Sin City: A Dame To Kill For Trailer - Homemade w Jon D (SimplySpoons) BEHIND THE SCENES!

Hey guys, this week we're doing the Sin City of Dane to Kill 4 trailer and I'm going to show you exactly how we made it. Is that how Dustin did it?
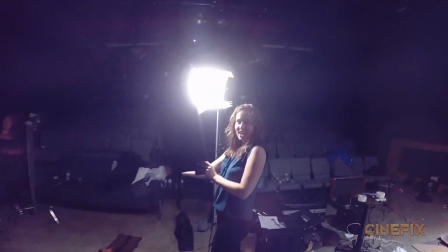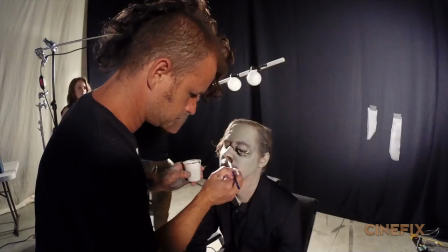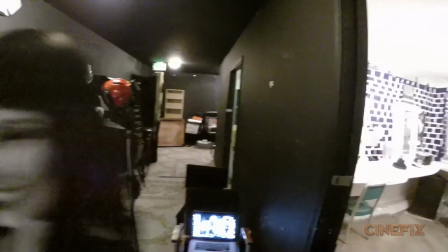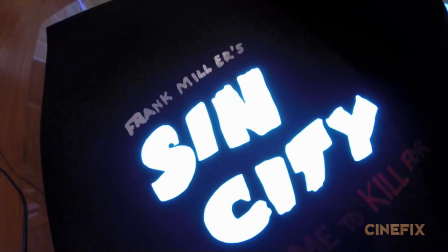Hey guys, my name is Mike Cruz. Some of you may know me from the Tasted channel or some other places around YouTube and some of you have seen me here on Cinefic. I really wanted to try my hands at one episode and this is the episode that I picked and this is the episode that I really wanted to do.
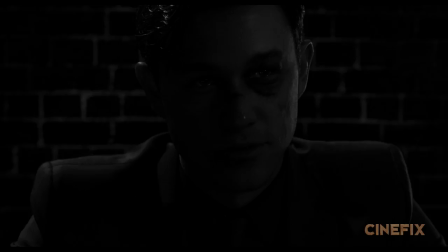[0:47]
So the first challenge was that there's a million people in this movie. There's Jessica Alba, Josh Brolin, Ava Green, Joseph Gordon-Levitt. So I had to go find like 10 different actors to come and do this. I'm so excited. We found some really, really cool people. Sasha Alexander, who does a ton of YouTube stuff and TV. She played Jessica Alba, and she was really, really, really good.
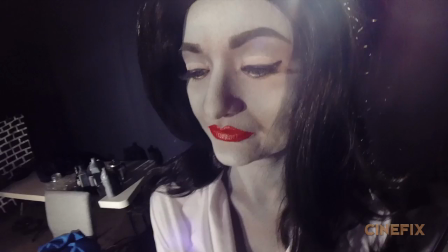[1:07]
Leah McKendrick, who has a great web series called Destroy the Alpha Gammas that just got nominated for a Streamy.
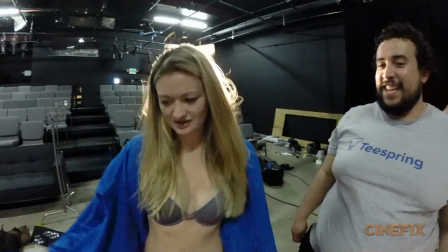[1:12]
She was playing Ava Green. I'm so excited. She's so excited. I'm getting naked, woo! Lionel was great, who played Josh Brolin.
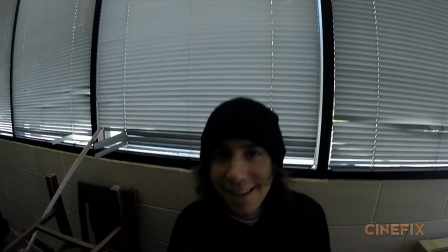[1:19]
We were really, really lucky to get to work with John D. Who goes by Simply Spoons on YouTube.
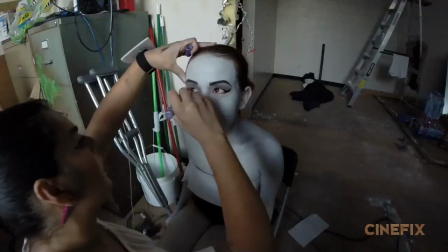[1:24]
He played Joseph Gordon-Levitt. My friend Lawrence played Mort. Antonio played the one shot by Dennis Hainsbert.
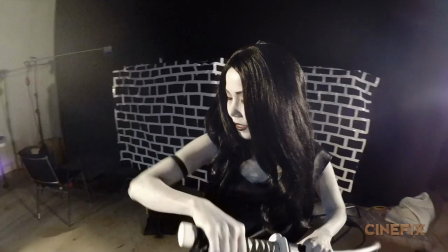[1:30]
My friend Dawn Anderson played Niho. And she was a trooper because she's on crutches. I've never had stickier armpits than today.
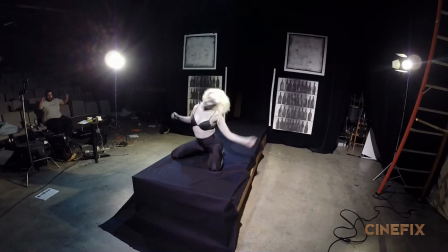[1:36]
But you have had sticky armpits. I suppose. Not really. Challenge number two was definitely the production design.
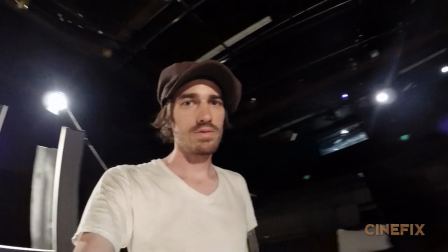[1:42]
The number of sets, the number of places, the number of different guns and weapons was kind of incredible. Luckily, I got Ben on board.
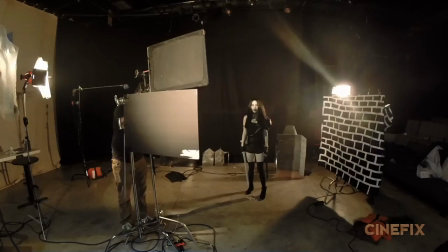[1:49]
He only had about two days to prep for all the props in the shoot, while I did the door frames and the brick wall, and I did all the wardrobe and all of that kind of stuff. Oh, you see? No! No! I broke it.
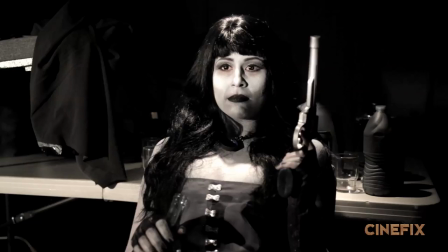[2:04]
The biggest visual challenge of this piece was the fact that it's in black and white. The biggest problem with that is that there are shots where there are accents of color. her lips are red, her eyes are green, but we couldn't do those things with special effects. And so we had to shoot the whole thing in color and then make it look like it was black and white in camera. That was our only option. Sin City is known for its very noir look, which is very harsh shadows, and this trailer has a lot of them.
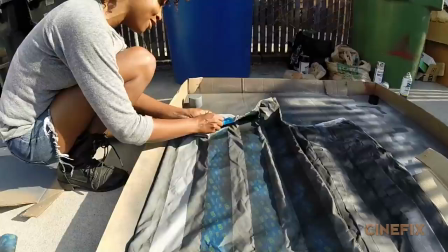[2:29]
For some of the stuff like the bed sheets and the pillows, we're actually going to be painting the shadows right onto the pillows.
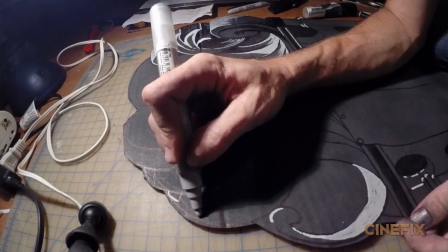[2:40]
The shot where he has a very intricate chair, so I just finished drawing that. I draw him in pencil first. Usually what we do with furniture is we just grab anything that looks right and we just throw it in.
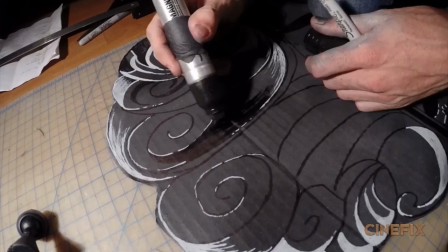[2:49]
The reason I'm making everything is because it has to be grayscale and I don't want to just buy furniture just to spray paint it and ruin it. So I would say in about like 60 percent, 70 percent of the shots in this trailer, there's a brick wall.
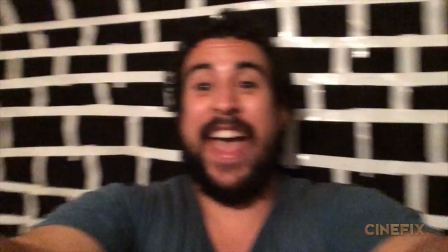[3:01]
I'm gonna proceed with the tedious task of turning this black cloth and a brick wall with this white tape.
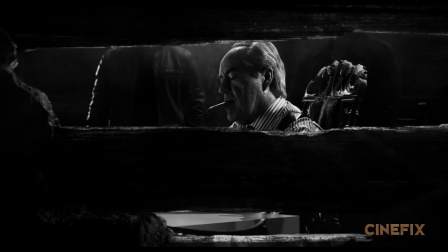[3:10]
It only took hours. There's that shot looking through the wood boards, I'm gonna make those out of cardboard and paint them.
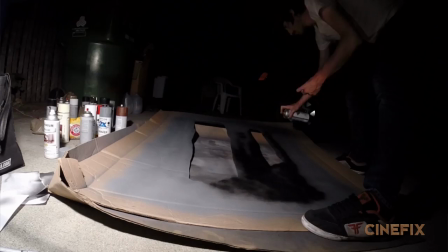[3:16]
Something I never thought about before is that we never actually use like paint, acrylic paint or anything like that.
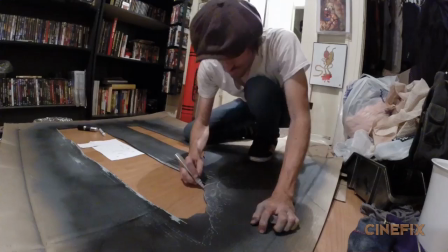[3:21]
It's always spray paint. The reason is because it dries quicker, it's cheaper than acrylic paint.
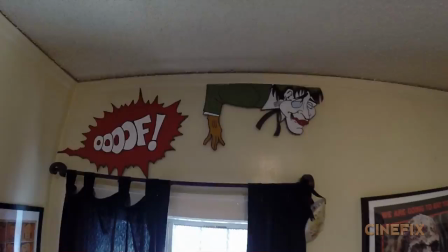[3:25]
I think the only thing we ever actually painted acrylic was stuff for our 1960s Batman intro.
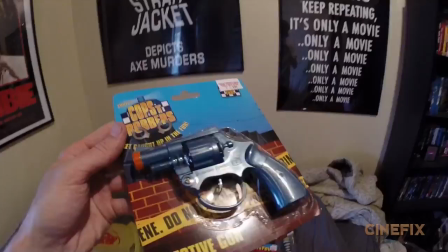[3:31]
I got lots of guns, toy guns here, which look really great when you spray paint them.
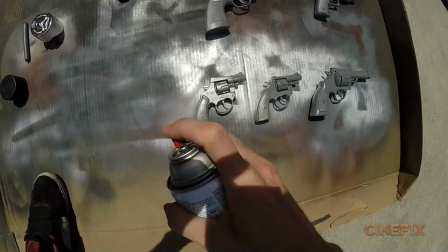[3:37]
Sometimes it helps when you're spray painting stuff to put down a primer first, and I did that with all the guns so they have a gray primer on them and I'm gonna hit them with the silver to make them look nice and shiny.
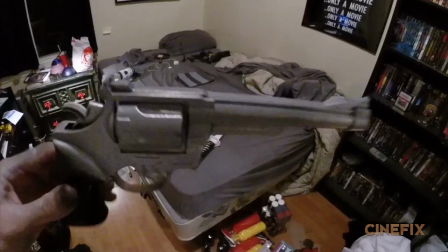[3:48]
So they still have a shine to them but they're not like super metallic anymore they're just sort of matted down.
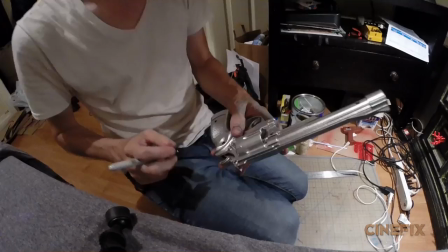[3:54]
What I'm doing right now is I'm adding shadows and highlights directly onto the gun using Sharpie and white paint
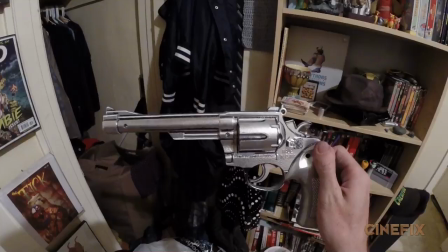[4:00]
marker and it really helps like make it look very stylized like this is like out of a cartoon almost.
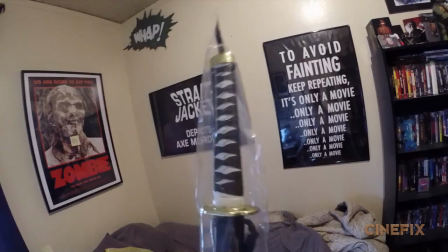[4:07]
It's a lot of work for a subtle difference but it's definitely a different.